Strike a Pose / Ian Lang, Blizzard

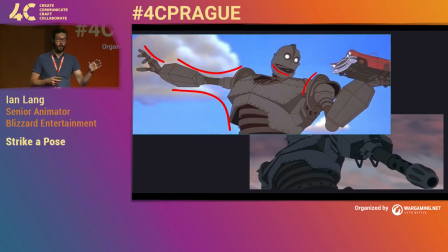8:20 The ability to introduce this even in the robotic areas introduces that at this moment he's kind, he's lovable, he's a friend, even though he's a little slow at times.
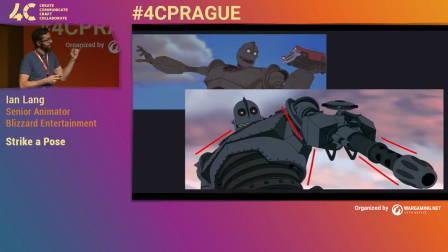8:29 While this one is obviously meant to kill, right? Even barring the gun, that's a very obvious tell, right here they begin to introduce a lot more lines and a lot more sharp angles and if you look closely the eyes and the mouth are actually utilizing angles as well the eyes became this really jagged polygon and the teeth had this angularity to
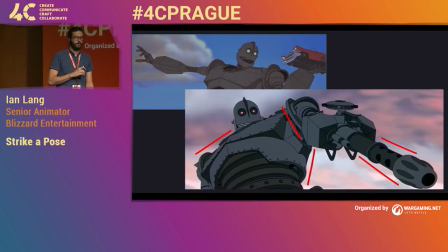8:48 them as well animators are after the same thing character artists are after right they want contrast they want scale volume angularity or the lack thereof now i think comics and anime really fulfill these design principles well they They focus on designing a pose that helps to pull the audience in.
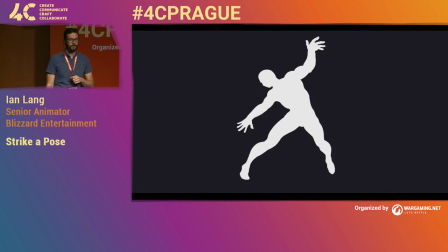9:06 And because we react on a primal level to sharp and soft angles, when we create our poses, they also need to have purpose. Sharp or soft points that don't mean much without a message. We need to look behind me and see if you can actually tell what this character is.
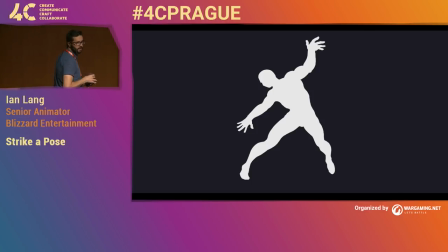9:21 You guys have probably figured this one out. It's not too bad. Some of you might have guessed this is Spider-Man, but a harder question is probably what is he doing, right? Is he falling? He's dancing? Is that what I heard? Oh, I like that. That's good. He might be. That's actually not a bad move. Jumping? Okay.
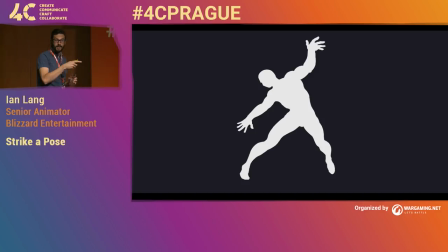9:39 I've heard climbing a wall sometimes. Whatever it is, it really lacks a sense of weight, of purpose, and emotion. And just like the black circle from before, we're kind of all left unclear, right? So let me actually show you what Spider-Man is up to.
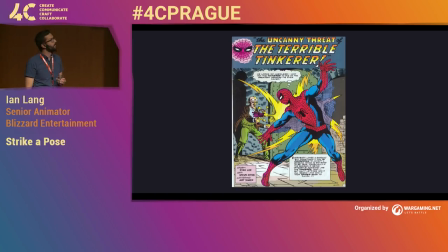9:53 Yeah, right? He's getting hit by some ray or something. thing. This is an example of graphic design concepts of purpose, shape, contrast, angularity not coming into play.
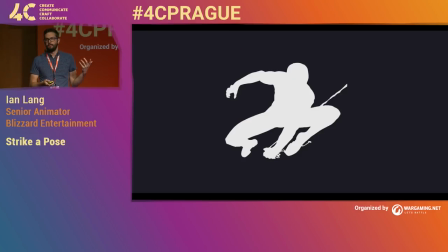10:06 It fails that inherent logic test. What about this one? And I think this was actually from the game that just came out here recently, so good job on that. Look at the expression, right? It's got that classic high legs up, you know, the outstretched hand. It has everything. These poses help to solidify the character as much as the logo on his chest does.
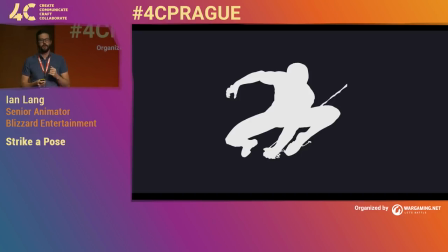10:26 So good pose design helps us lock in a strong narrative quickly. They support each other, right? Bad design makes that connection a struggle. You know, it can be overcome, but, you know, why make it harder on the player?
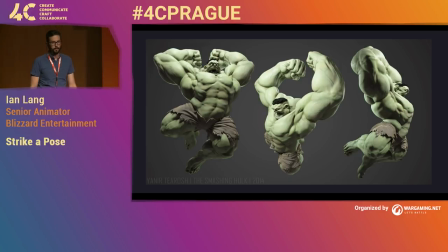10:38 Now, here's one of my favorite examples of just wonderful posing. I saw this years ago, and I thought of it while I was doing this talk. Just look how expressive it is, right? Now, I would wager it took fractions of a second to understand what was happening. And you're not thinking, oh, Hulk is jumping. There's a story behind it. You're thinking, holy shit, this guy's about to destroy a whole city block, right?
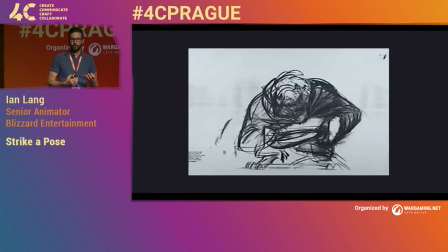10:59 Now, even though what I've been showing you are static images, they tell us something important. That we can build in a lot of information into a single pose.
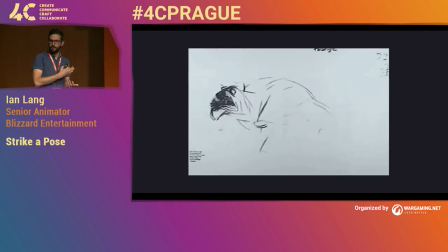11:07 But since we're animators, we have to do that concept and reinforce it over however many frames long the animation is.
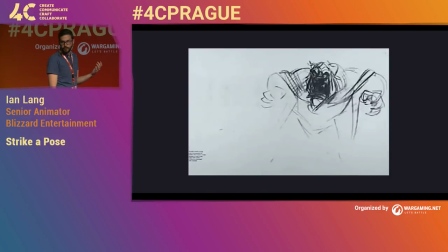11:14 The motion. We're looking for the same principles, though. One of space, of contrast, of shape.
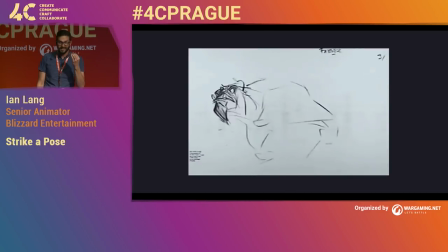11:19 We need to layer that over and over until the motion itself maintains that same graphic style as well.
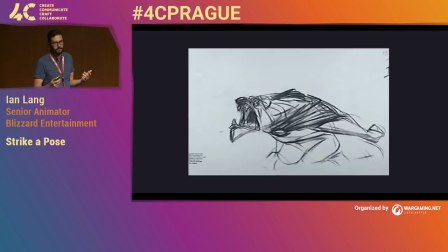11:25 We don't want to have sharp poses that then get muddied down due to soft and mistimed animation. Oh, I agree.
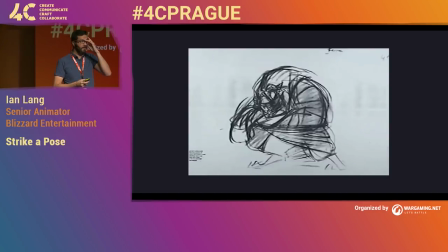11:34 There are a number of games that do this really well, but one of my favorite examples is actually Dark Souls.
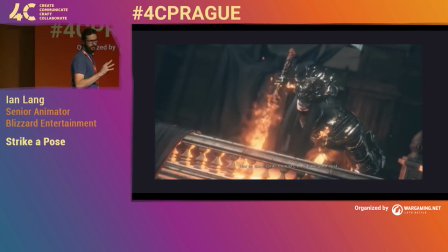11:41 Can everybody see that is a little bit dark, so hopefully you can. Now, I wager all of you kind of have this memory of what Dark Souls is, right?
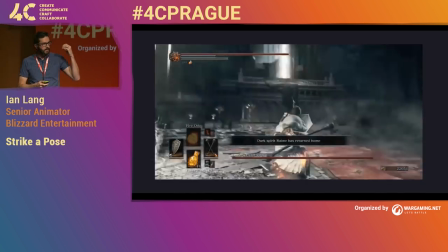11:48 It's a very recognizable style. And it's that way because everything, from the boss models to the layout of the zone to the building design,
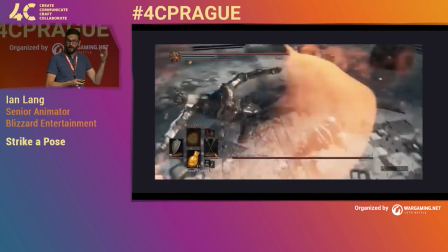11:56 all reinforce that specific design philosophy, and it carries through to the animation. This game is beautiful, right?
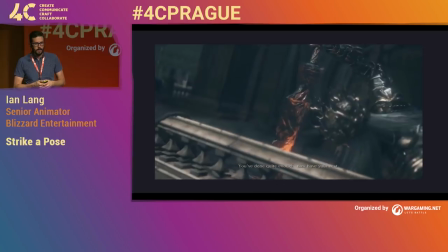12:02 It's rich, with everything in it feeling like it's been molded with purpose. And the way this boss even holds himself kind of sells the state he's in.
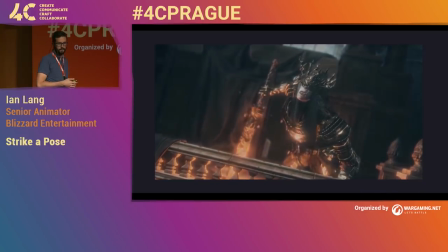12:09 He's on his knees, and he's sort of like decaying almost. And that's why it's so successful.
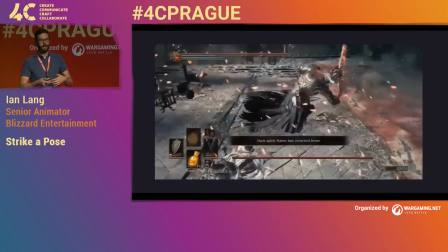12:15 Everything matters. And everyone who's played this can conjure up that distinct imprint that the game leaves you with.